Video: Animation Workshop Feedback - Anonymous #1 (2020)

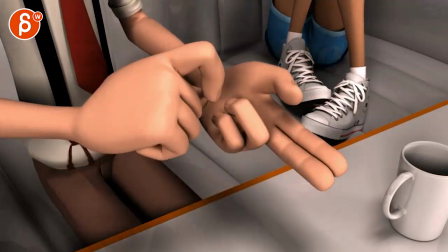0:03 There's sound here. Let's play the whole thing in full.
I have been stabbed, shot, poisoned, frozen, hung, electrocuted, and burned.
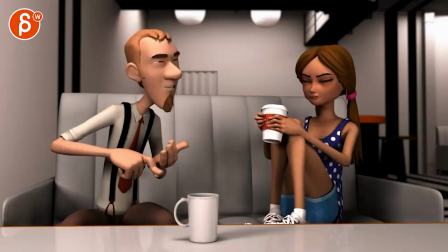0:12 Oh, really? And every morning I wake up without a scratch on me, not a dent in the fender.
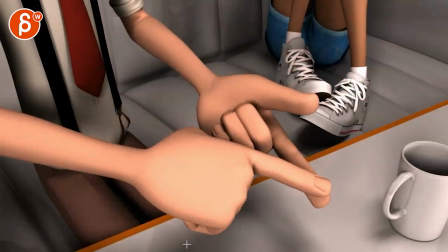0:19 I am an immortal. I have been stabbed.
All right. I'm going to turn on that sound way down here.
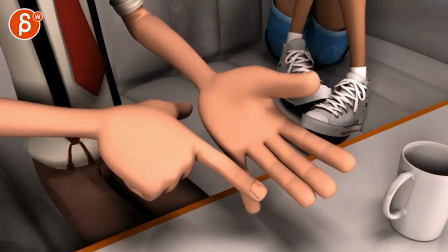0:26 I have been stabbed.
So there's some interesting stuff there to see. I have some comments there, of course, and I got some questions.
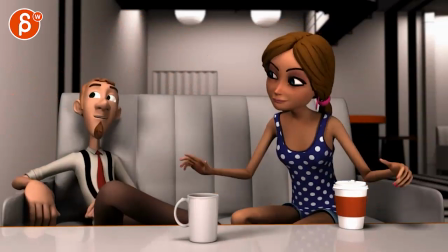0:33 And mostly also some character motivation questions.
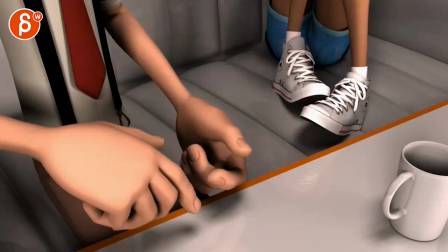0:38 So let's go one by one. So let's see.
I have been stabbed.
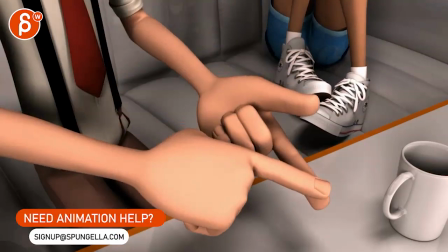0:43 I kind of like that beginning that we actually focus on hands.
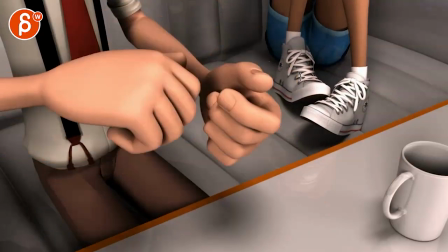0:48 The thing that's a bit tricky is that we also have movement here.
I have been stabbed.
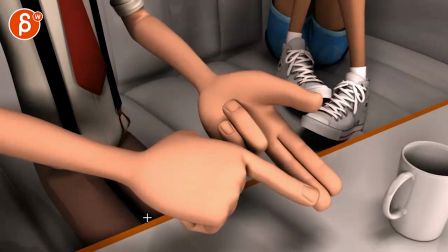0:52 So I'm looking at the fingers.
Shot, poisoned, frozen.
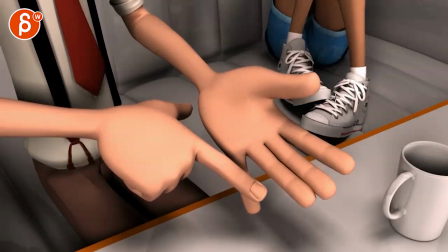0:56 And I guess it's just a reaction to frozen that she has here.
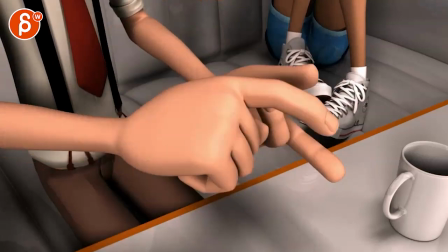1:02 I don't know. To me, it seems like it's also a bit of an overlap with this.
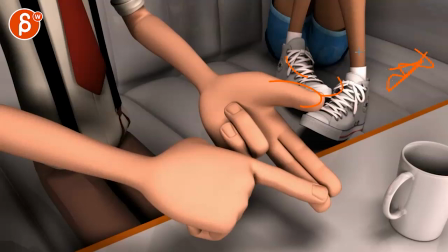1:08 Like, if then I will put them further out, you know, where the feet are maybe here, just kind of cheat that distance. We don't really care about the, you know, the real life distance there.
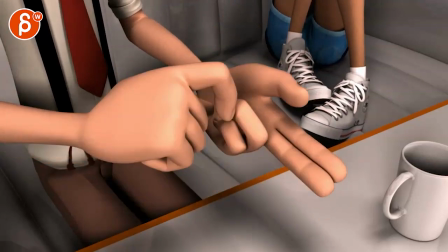1:20 And then potentially, since we are a bit low every now and then on this,
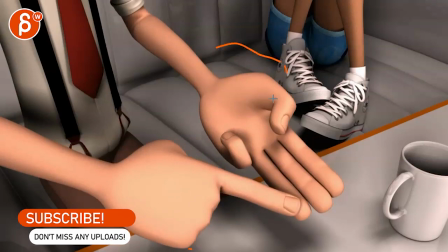1:25 bring up that arm and the hand so that, excuse me, the fingers are more about here.
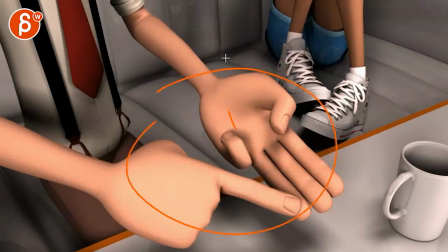1:31 Just something where we globally take the whole thing and move it up a bit and her a bit over there.
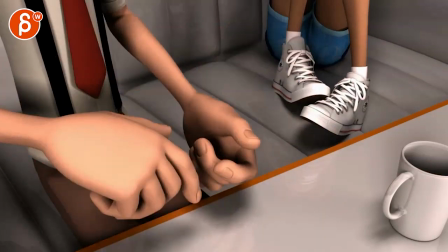1:36 Personally, just in terms of composition and...
I have been stabbed, shot, poisoned.
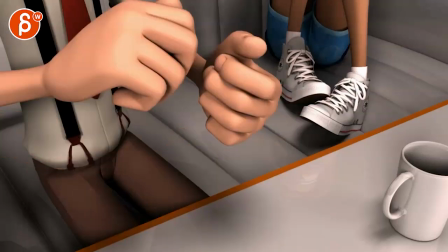1:42 Yeah, and readability.
Frozen, hung. I have been stabbed, shot, poisoned, frozen.
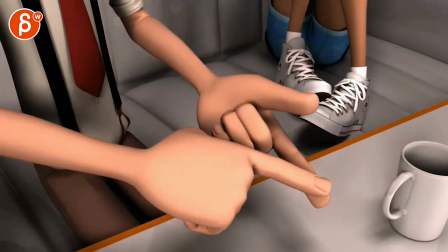1:50 Watch out at the end. Like, I don't mind I have been stabbed. The way it's here and the contact point is good on the fingers.
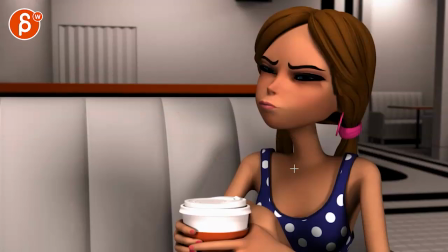1:57 Just this seems a bit odd at the very end. Once we hear...
Frozen.
How the fingers kind of spread out to the side.
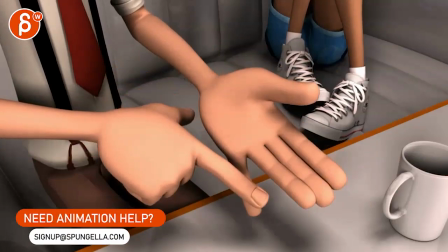2:06 To me, I would just go boom and then cut.
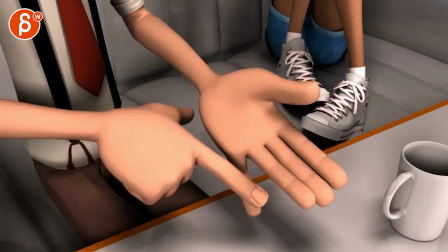2:09 Or if you want to hold for a little bit, just keep it around here and have the moving hold more in the wrist and arm. You know, potentially just kind of keep whatever you have, but not move. Personally, I wouldn't move the fingers up.
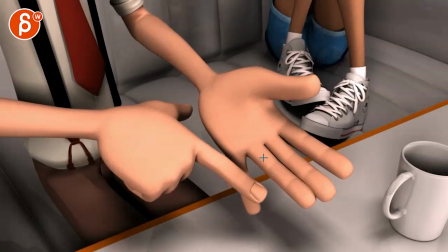2:22 That feels like a weird deliberate move, mainly because also this finger doesn't move and this one really wants to go over there.
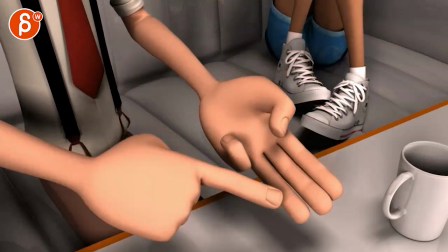2:28 Stab, shot, poison. Frozen, hung.
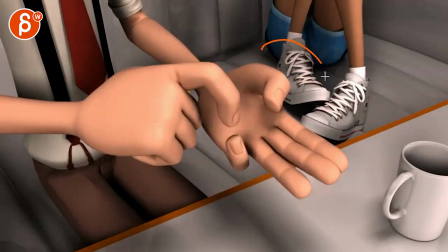2:32 Now, the thing is, now the transition to this shot, if we keep this and we look at this, they're moving fairly slowly and kind of softly.
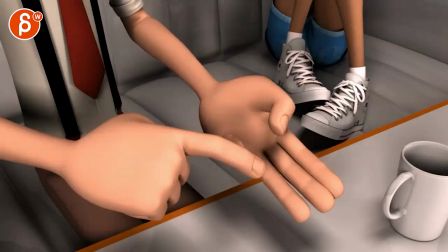2:41 Shot, poisoned, frozen.
As if, you know, it's kind of listening maybe, but not really that tense.
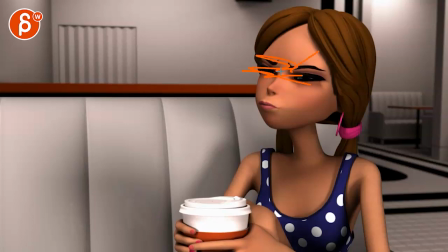2:48 But then we cut to, squinty face. What am I listening to here?
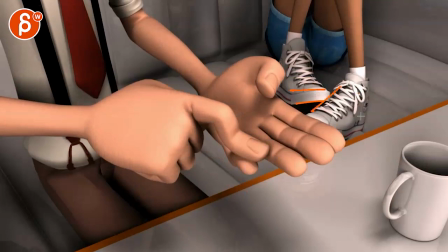2:54 Where it feels like the feet would be staying like this, maybe with some movement every now and then,
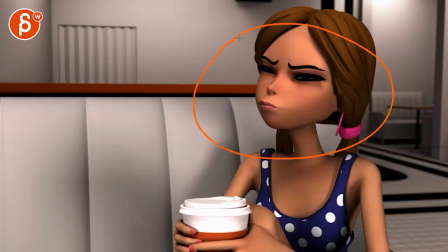3:00 but sharper movement that kind of reflects the tension that's in there.
Hung, electrocuted, and burned.
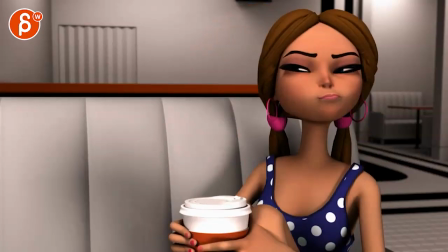3:07 Oh, really?
The thing that's kind of odd, and I'm going to put the sound back in here, is that...
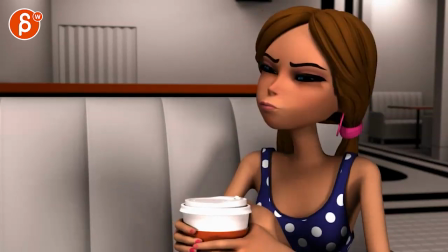3:13 Electrocuted and burned.
She is reacting to what he's saying. So, all right, that's fine.
Electrocuted and burned.
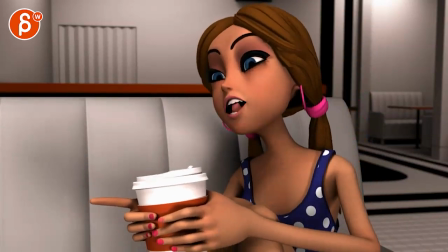3:19 Oh, really?
But then this seems more like sarcastic.
Burned. Oh, really? Oh, really?
She doesn't really believe it.
Really?
And I know it's in the sound, but...
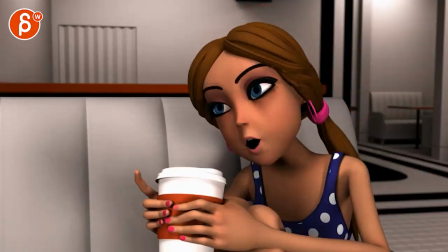3:31 Really?
But this seems weird because it's, oh, really? I don't really believe you.
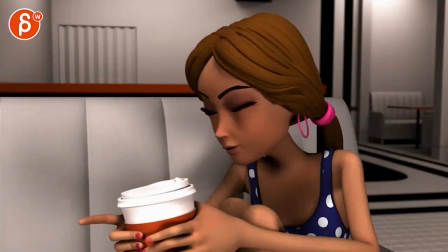3:36 But then I'm really shocked at what you're saying. Like, that just doesn't quite work for me. It's either you're going to minimize the...
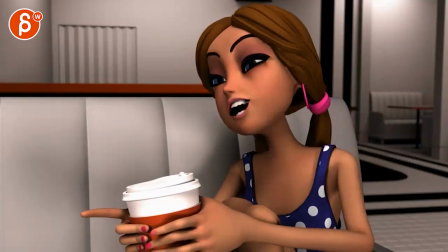3:43 Really?
That sound and just stay in that kind of headspace and doubtful look.
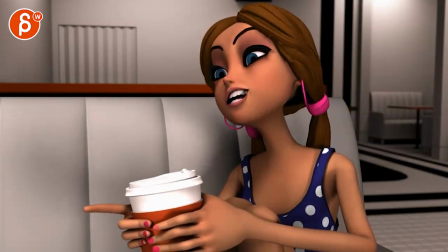3:51 Or...
Really?
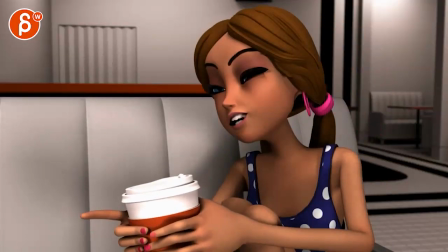3:56 Or go into like a sigh smile, really, where it's more like, oh, really? And then that imagine she would just kind of almost go from here to here, but not back.
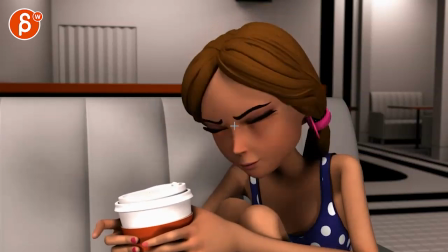4:08 But imagine this goes down a bit slower to match that sound, but then more with a bit of a smile and eye roll, like, I can't believe he's saying all this.
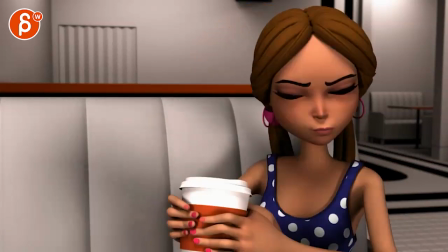4:18 That to me would make more sense given this, especially the tone here.
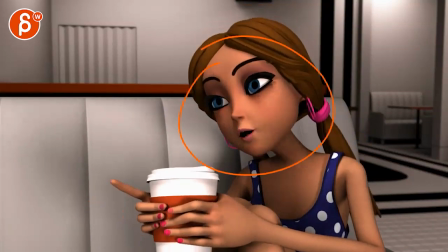4:23 And burned. Oh, really?
Of how she says how really. Let's bring back the sound a bit.
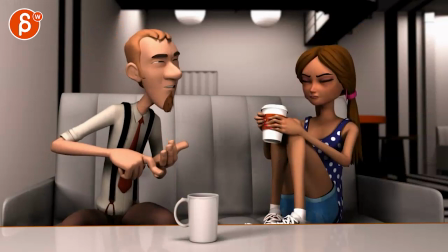4:29 Every morning I wake.
Which then would have to kind of match to, you know, so you don't end up with this.
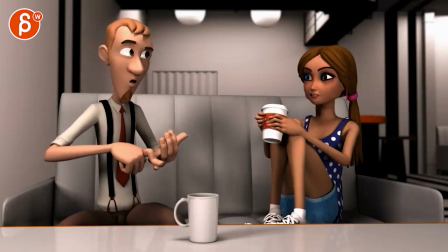4:34 So whatever you end up here will match there in terms of her. And then the weird thing is that, let's go back up with the sound.
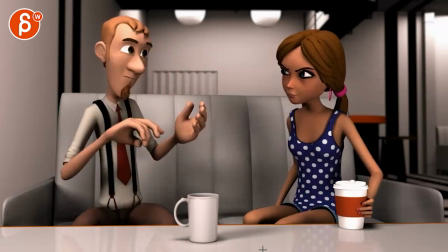4:43 Every morning I wake up without a scratch on me, not a dent in the fender.
So he says all this.
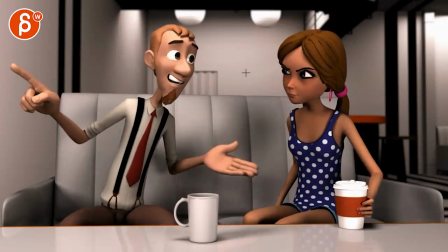4:49 Without a scratch on me, not a dent in the fender.
She reacts, you know, and it's still very doubtful with the face. Watch out with eyeline. Doesn't quite look like they're connecting there. I am an immortal.
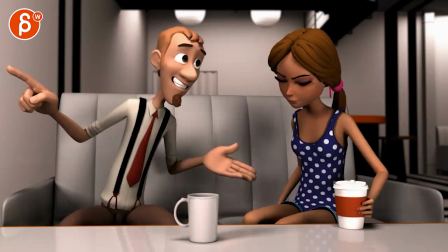5:01 Like, the way he does this, like, I don't mind what he does. Because he says all that stuff.
Fender.
I think this beard is really strange, how much there is movement in a beard and the chin. This is usually fairly, you know, fairly, it doesn't really move at all. If there may be this thing, but if there's a ton of wind.
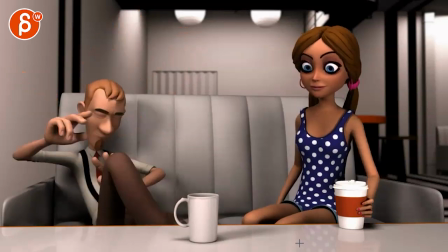5:18 So to me, I would take out the animation on the chin and the hair. That type of flappy overlap is very strange.
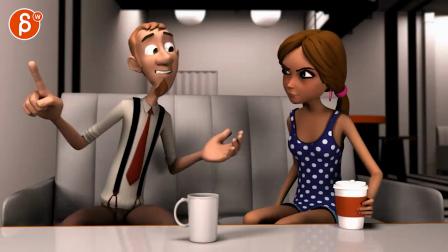5:25 But for him to go like, oh, I did this, I did that, haha, I guess I'm immortal. Like, that works.
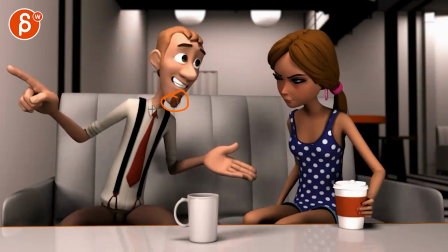5:31 I don't mind that.
Catch on me, not a dent in the fender.
This, I would be careful because then you get into that classic W pose where...
Tommy, not a dent in the fender.
Like, what is he pointing to or towards?
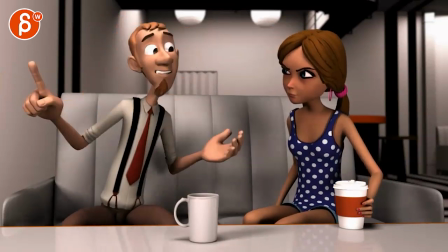5:42 Like, why do we need that? I think to me it would be more...
The fender.
What is he going?
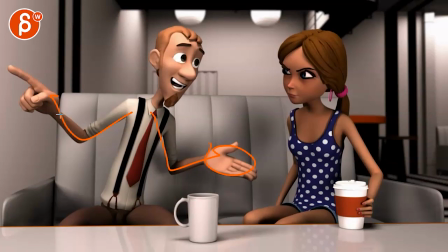5:48 He goes back there. I don't know. To me personally, these are usually overused gestures in animation. The W pose and just arms out and then, you know, pointing and stuff like that.
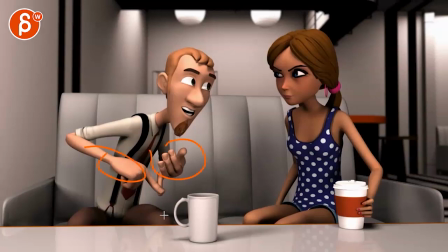5:56 It could just be, since you've been using arms, it could just be something where this is purely told through the chest, shoulder, and head.
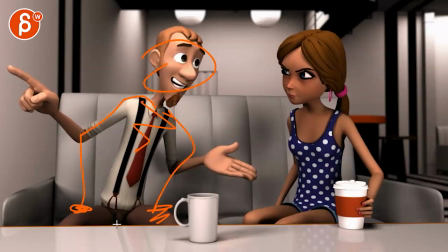6:04 And the arms actually just go back down with hands on the thigh. Personally, that's kind of how I would explore that.
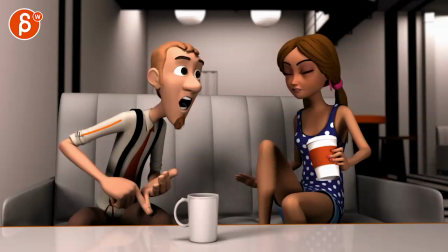6:12 Silhouette-wise, I would try to bring that hand a bit more over here. And you're going to have to cheat that cup over here. And then have that hand a bit further out so that you have a bit more room to show that bends.
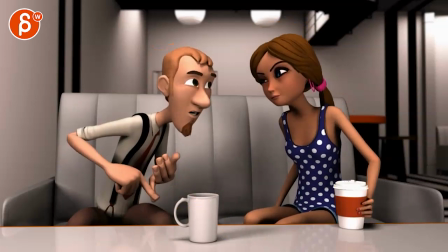6:24 Right now, it just looks like a very short arm. Silhouette-wise, and we're really losing the structure of that arm.
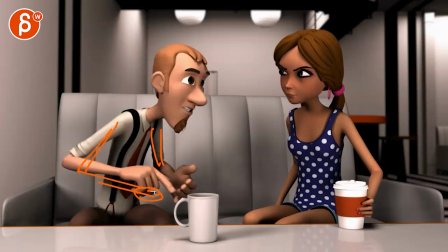6:30 Whereas this is better. I mean, if it's something like this, imagine arms just lower. Hand here, really understand the length of both arms.
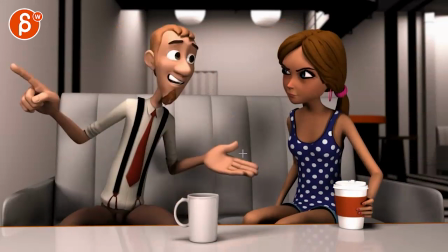6:39 And then, so the other thing that's kind of odd is that he says all this and she's all suspicious.
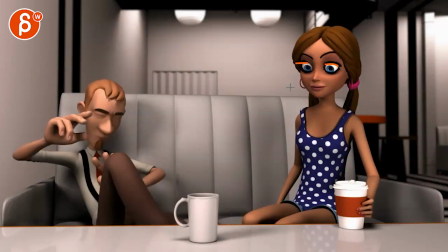6:44 And then suddenly, like, why is she suddenly going crazy eyed? You know, really just showing a lot of white on the eyeball, looking at this.
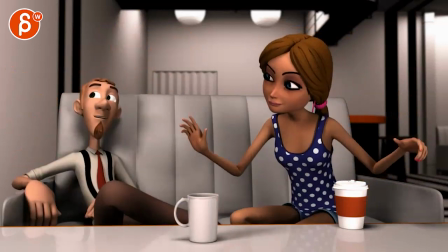6:53 I am an immortal.
To grab this, and again, we're back to W pose, watch out for stuff like that.
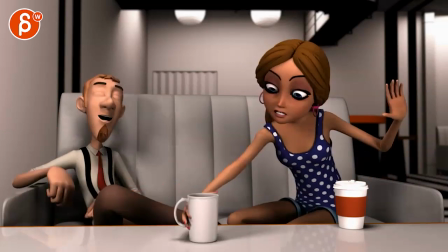7:00 I am an immortal.
To grab this, and if there's something in there, this would just spill.
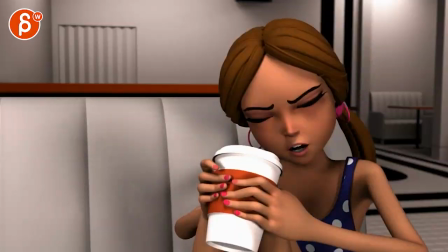7:09 I don't know. To me, if she's not really interested, you could, to me, sell this.
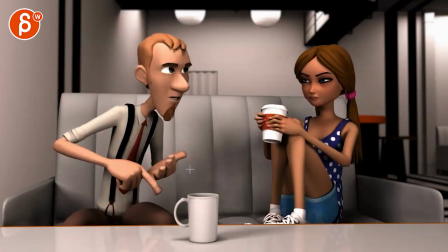7:15 Although it's tricky because morning I wake. Like, we want to look at him.
Cup without a scratch on me, not a dent in the fender.
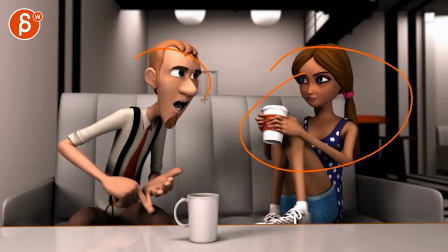7:22 I'm not super worried about this, even though this steals the focus of without him.
Without a scratch on me, not a dent in the fender.
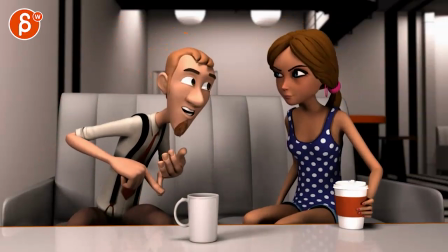7:28 He does just keep talking, repeating himself, kind of. So it's, I don't actually quite mind that she does that thing.
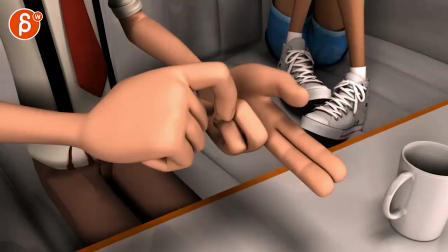7:33 But thinking out loud, what I'm thinking here is that he does all this. She's not really believing any of this.
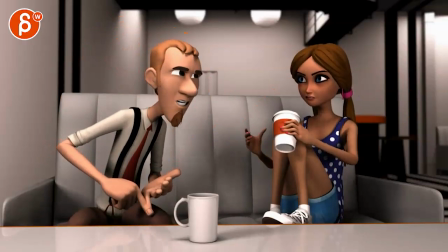7:41 Like, So do not have this shock reaction. And when this happens, it could just be maybe she drinks and realizes, oh, it's empty.
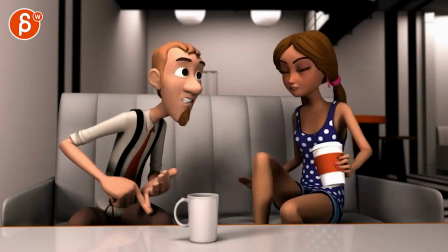7:50 And because she doesn't have any coffee anymore, that's why she wants this. And this would just be more...
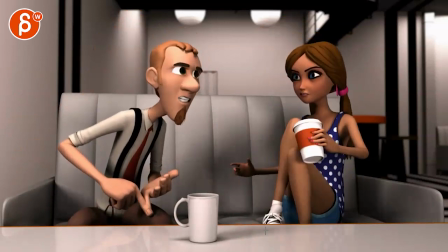7:55 Scratch on me, not a...
Maybe at this point, you can also do it where he's done talking since you already don't have any eye contact. He would be looking here and then almost looking at camera and then looking over and looking over.
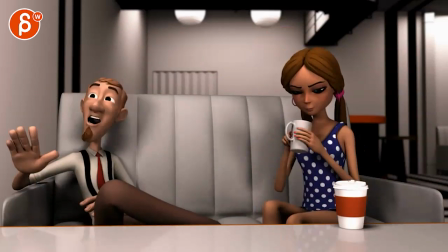8:06 So you have a bit more of a gradual, you know, progression of him looking away.